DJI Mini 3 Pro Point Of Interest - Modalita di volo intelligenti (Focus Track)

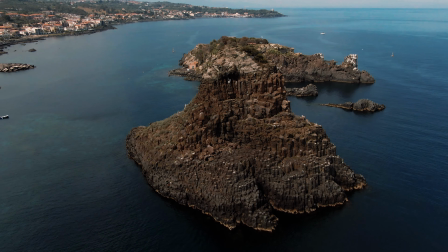Uno dei principali aggiornamenti del Mini 3 Pro rispetto al Mini 2 è la
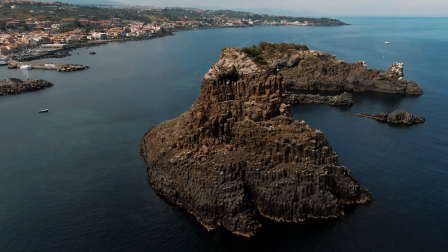disponibilità delle tre modalità di volo intelligenti raggruppate sotto il nome Focus Track,
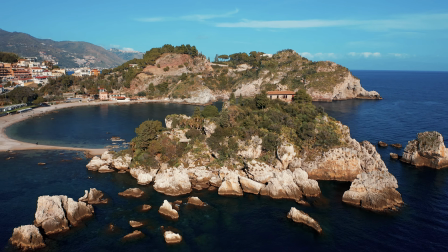Spotlight, Point of Interest e Active Track.
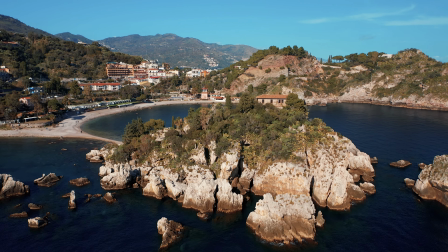Queste modalità sono molto potenti e combinandole sono possibili movimenti cinematografici di ogni tipo.
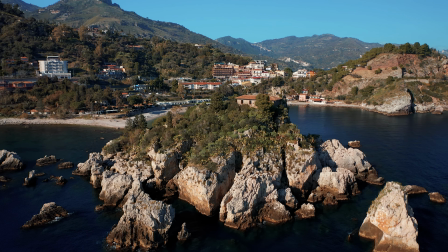In questo video vi mostrerò come sfruttare al meglio Point of Interest.
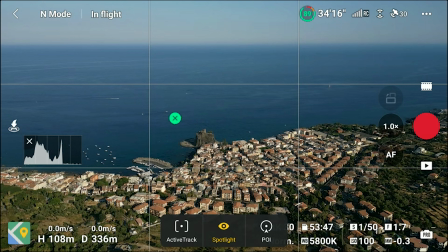Per accedere al Point of Interest disegniamo semplicemente un riquadro attorno al nostro obiettivo. Apparirà una piccola finestra con le tre modalità di focus track. Se scegliamo point of interest appare una freccia gialla dalla quale possiamo scegliere la direzione di volo.
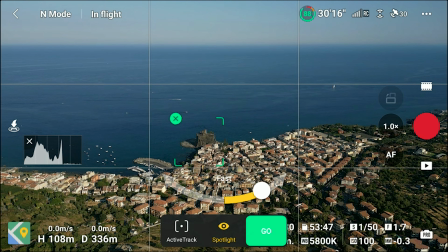Dopo aver toccato go il verivolo inizierà a ruotare attorno al nostro obiettivo nella direzione scelta.
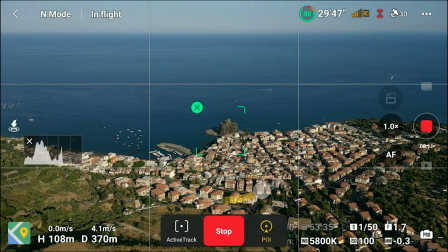Per alcuni secondi il software valuterà il target e la scena facendo i suoi calcoli.
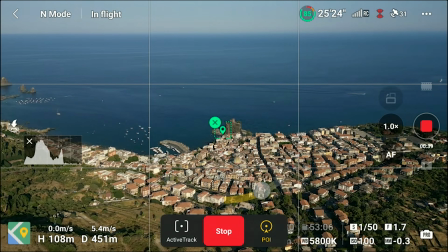Quindi il rettangolo attorno al bersaglio diventerà molto più piccolo.
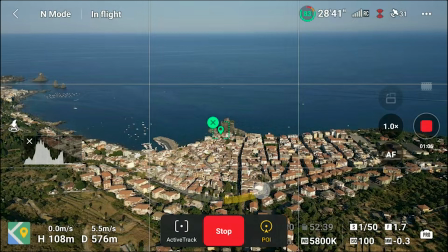A questo punto possiamo utilizzare le due levette del telecomando per salire o scendere di quota, o per avvicinarci o allontanarci dal bersaglio.
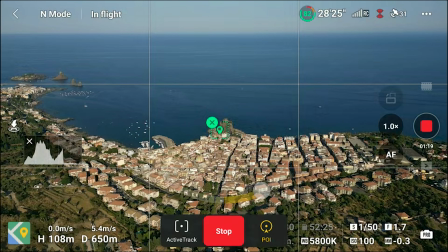Il che aggiunge molte potenzialità a questa modalità.
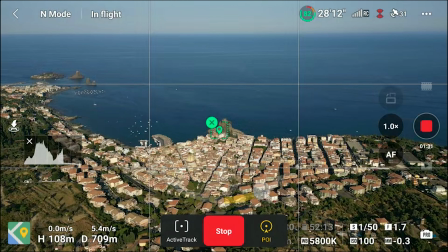Una cosa che ho subito notato è che la rotazione è molto più lenta che in qualsiasi altro modello DJI, anche se la impostiamo alla velocità massima.
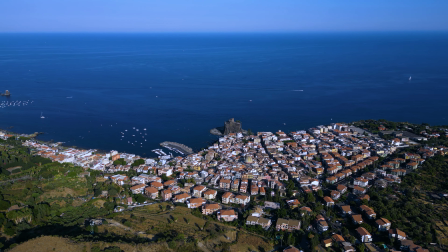È ovviamente possibile accelerare in post elaborazione, ma se ci sono elementi movimento come persone,
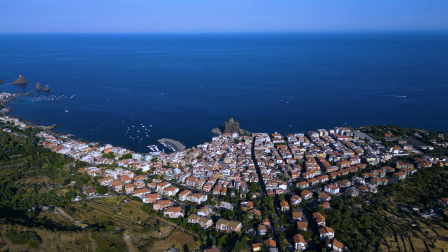automobili o onde, l'effetto sarà poco reale.
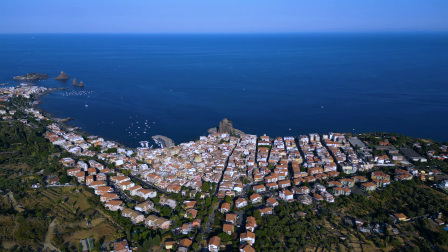Probabilmente è un piccolo errore nel software che sarà presto risolto con un aggiornamento. Come si può vedere la procedura è estremamente veloce. La tecnologia si è mossa a un ritmo incredibile negli ultimi anni. Ricordo ancora che con alcuni droni DJI, solo pochi anni fa, per selezionare un bersaglio dovevamo volarci sopra, puntare la telecamera verso il basso e poi ritornare indietro per filmare. Pre-istoria.
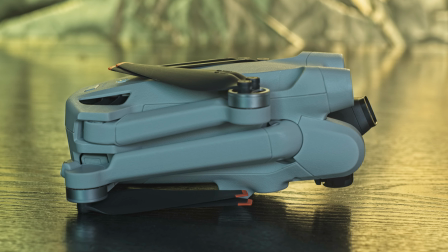Quando si utilizza point of interest è necessaria molta attenzione in quanto il Mini 3 Pro non ha sensori laterali per rilevamento ostacoli. Il movimento rotatorio non dovrebbe portare il drone ad un angolo di 90 gradi e poiché il sensore anteriore e posteriore del Mini 3 hanno un angolo visivo relativamente ampio ho deciso di testare come si comporta in caso di ostacoli durante la rotazione.
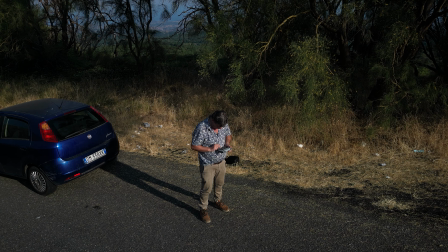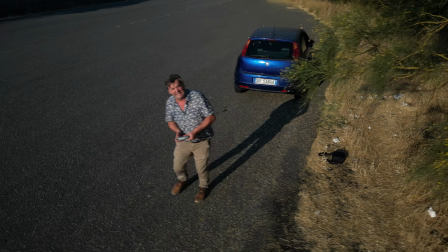Questo è il risultato.
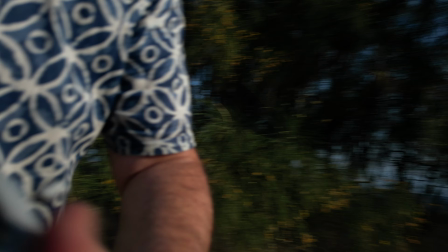Questa volta sono stato fortunato e il ragazzo ha avuto solo qualche graffio.
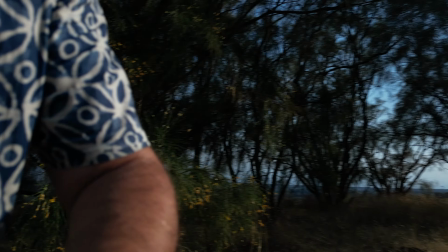Quindi vi consiglio di stare alla larga da ostacoli quando si usa Point of Interest.
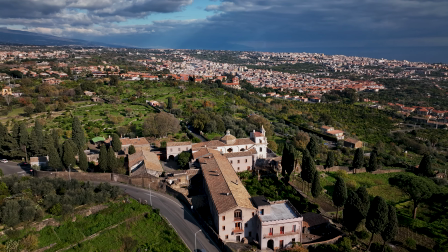Ruotare attorno a un punto di riferimento è un modo molto utile per rivelare una scena.
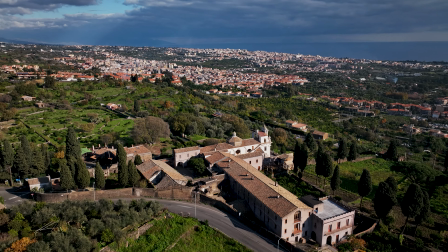È particolarmente interessante quando ci sono più elementi su piani diversi,
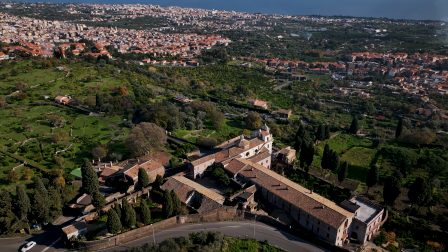creando così un effetto di parallasse in cui diversi strati si muovono più lentamente o più velocemente a secondo della loro distanza
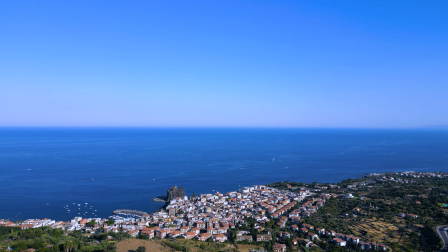utilizzando le lettere del telecomando possiamo rendere le cose più interessanti ad esempio diamo un'occhiata a questo paesino della costa orientale della Sicilia una maniera
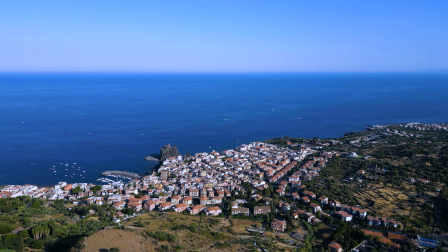semplice per mostrarlo è semplicemente avanzare verso 10 a velocità regolare non c'è niente di sbagliato ma in questo modo non sappiamo molto del contesto e dell'ambiente
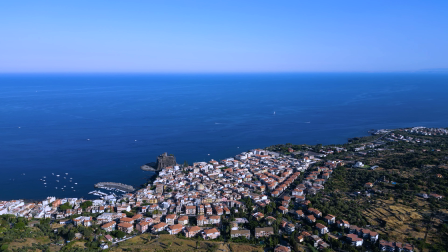circostante
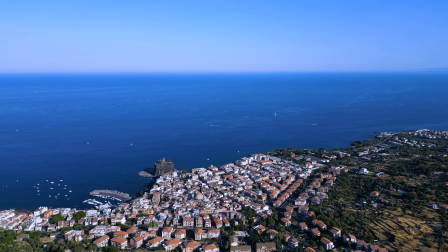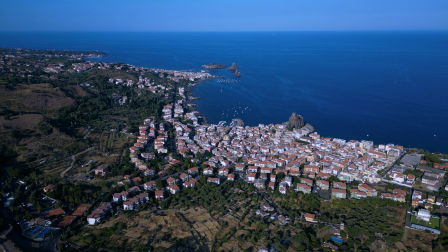Possiamo cambiare l'angolo di visuale e avanzare di nuovo verso il villaggio Ma questa volta mostrando altri due paesini più lontani Con due
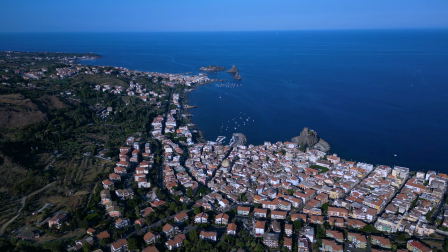belle baie e alcune minuscole isole volcaniche Meglio Adesso utilizziamo Point of Intress nella maniera più semplice
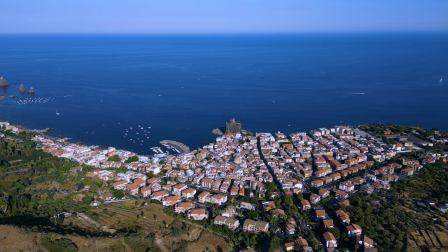Ruotando semplicemente in senso anti-orario con il castello come bersaglio Si rivela gradualmente l'intera scena Aggiungendo un elemento di sorpresa